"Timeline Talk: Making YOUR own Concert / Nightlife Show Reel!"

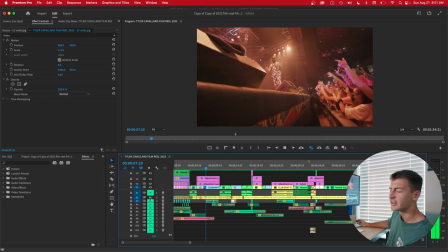1248s
You might not hear anything different right now.
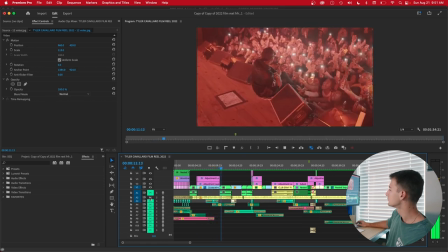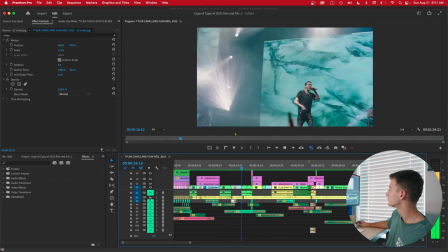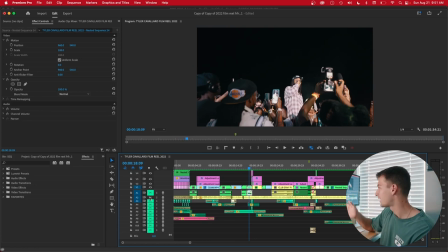1260s
Definitely still feels good, but honestly to me it sounds super jarring right now. Because it doesn't feel immersive, it doesn't feel like I'm there. I see audience, I hear cheering, I see an audience, I see a talent performing, but I don't hear the crowd. I see smoke on the screen, but I don't hear it. So it just kind of makes me feel like I'm not there.
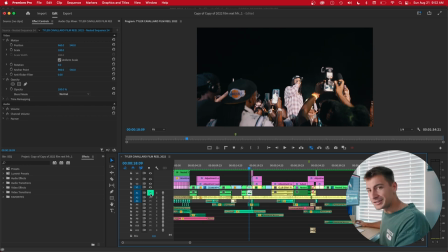1278s
So what we do to make the viewing experience more immersive, the entire thing we're trying to do throughout this video, is we add all of these things.
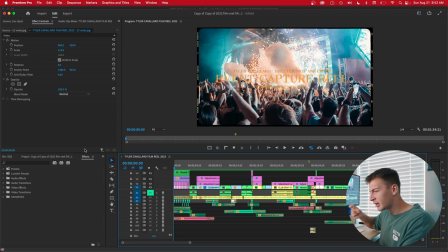1286s
When you see photos move, you think of a camera clicking. So I add a camera clicking. With the drop, I'm adding a... So it's really building up. It's keeping you into the video. I'm adding audience. Ooh, yeah, cheering.
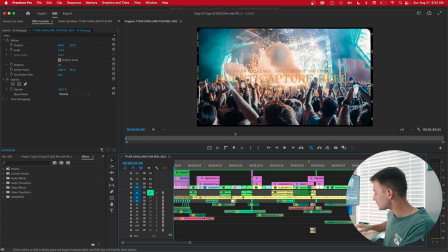1302s
When you see smoke, I have a psh. You hear smoke. So let's watch it now with all the sound effects.
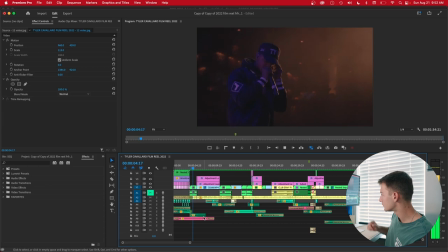1310s
Camera clicking. Here you hear the audience.
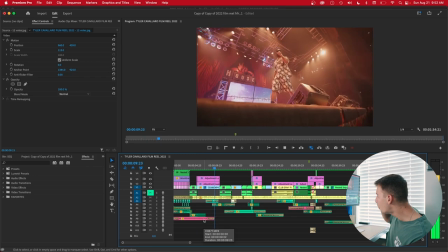1318s
Gucci.
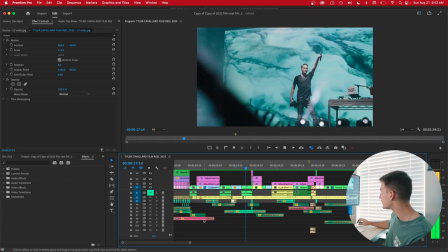1323s
Smoke. Audience getting louder. Camera clicking.
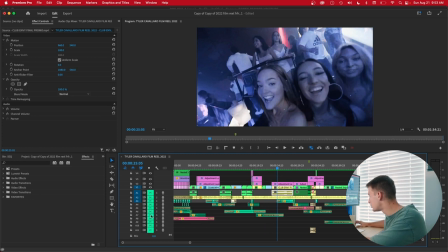1333s
Yeah, the biggest thing I would say is honestly audience cheering. Let's find a prime example of that here.
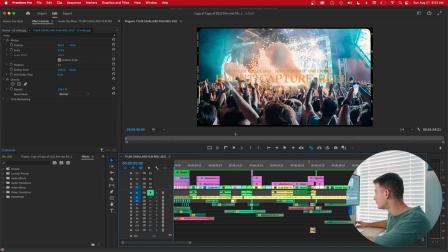1344s
There you hear it. Let's add it all together now. Audience cheering plus music and other sound effects.
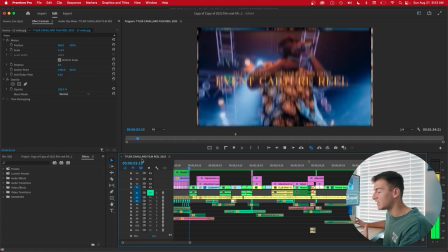1353s
And it kind of drowns it out. It doesn't make it feel as abrupt and jarring.
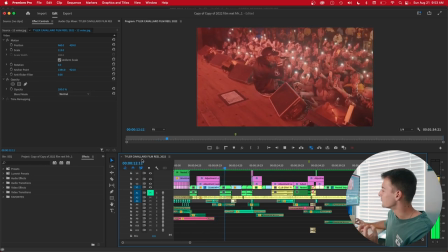1362s
Now, because you're paying attention to, you might really hear audience. It's back again right here.
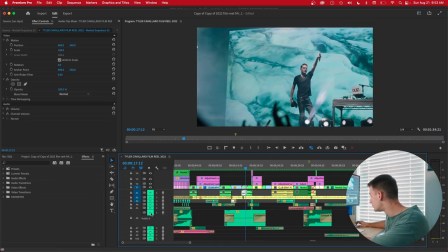1369s
Let's see. Boom. Let's listen to just the audience.
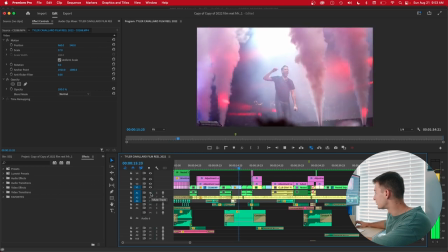1378s
Now all together.
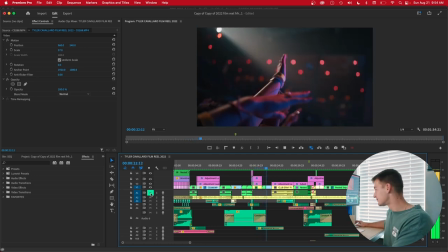1382s
Feels immersive, feels like you're there, how it should be. Now I'm sure you're wondering, where can you find these sound effects? How can you include them in your video as well? Honestly, what I've done over the years is just collect them myself, but prior to that, and still sometimes, I use Epidemic Sound, I use YouTube, I use freesound.org, and yeah, those are all the methods I've used in the past to capture audience cheering. What you can kind of look up is just audience clapping, audience ambiance, festival crowd. As for song choice, find a popular artist or a song that really blew up this year and something you don't mind editing a lot to and or hearing. For my case, I shoot a lot of EDM shows, but EDM didn't feel right as I had a lot of artists, talents, rappers inside of the video as well, and I felt like it couldn't match right, and it's really what everybody would do. And on the flip side, rap had a lot of profanity in it, and that just didn't feel professional to me. So I settled with a slower song that still has a cool build-up and is still dope from a popular artist that year, St. John. This is the song I stumbled upon. Shout out to Ryan. If you're watching this, you know what's up. I obviously didn't use copyright-free music.
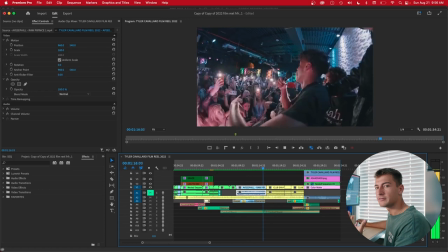1449s
As we get to the conclusion, I want to make sure that it's very understandable where we're heading with the video.
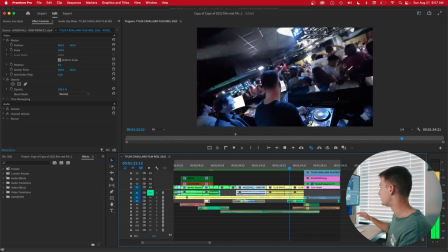1455s
We're closing it out. Song slows down, we slow down. Not, I wouldn't say in-camera transition, but kind of match cutting.
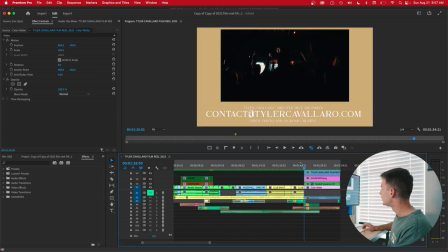1461s
He's throwing his hands up, shot of, again, kind of, yeah, people throwing their hands up and the camera panning upwards. end off on a really cool note, and we have our conclusion.
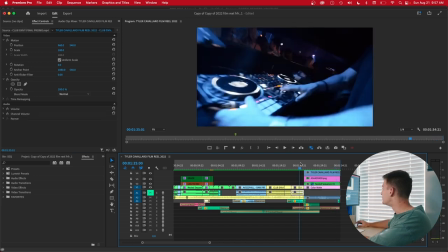1471s
Let the music fade out, you hear firework sounds, you saw fireworks in the previous clip, so it kind of just felt right to me.
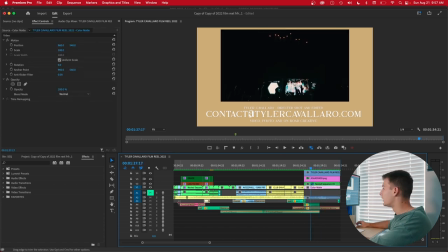1478s
Something messed up, but I did a cool effect with the song where I added some, let's see if we can mess around with it.
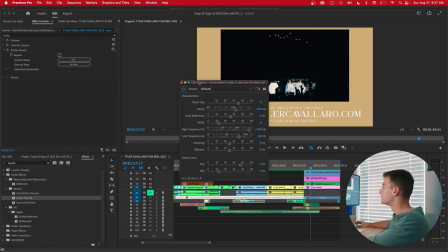1485s
I added some studio reverb. We go into there, and I think I did outside club.
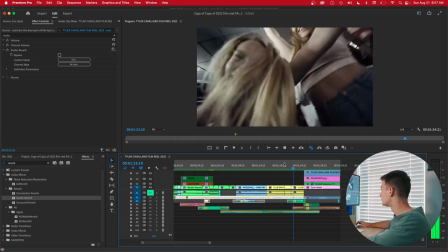1490s
See what that sounds like. Something like that right here now.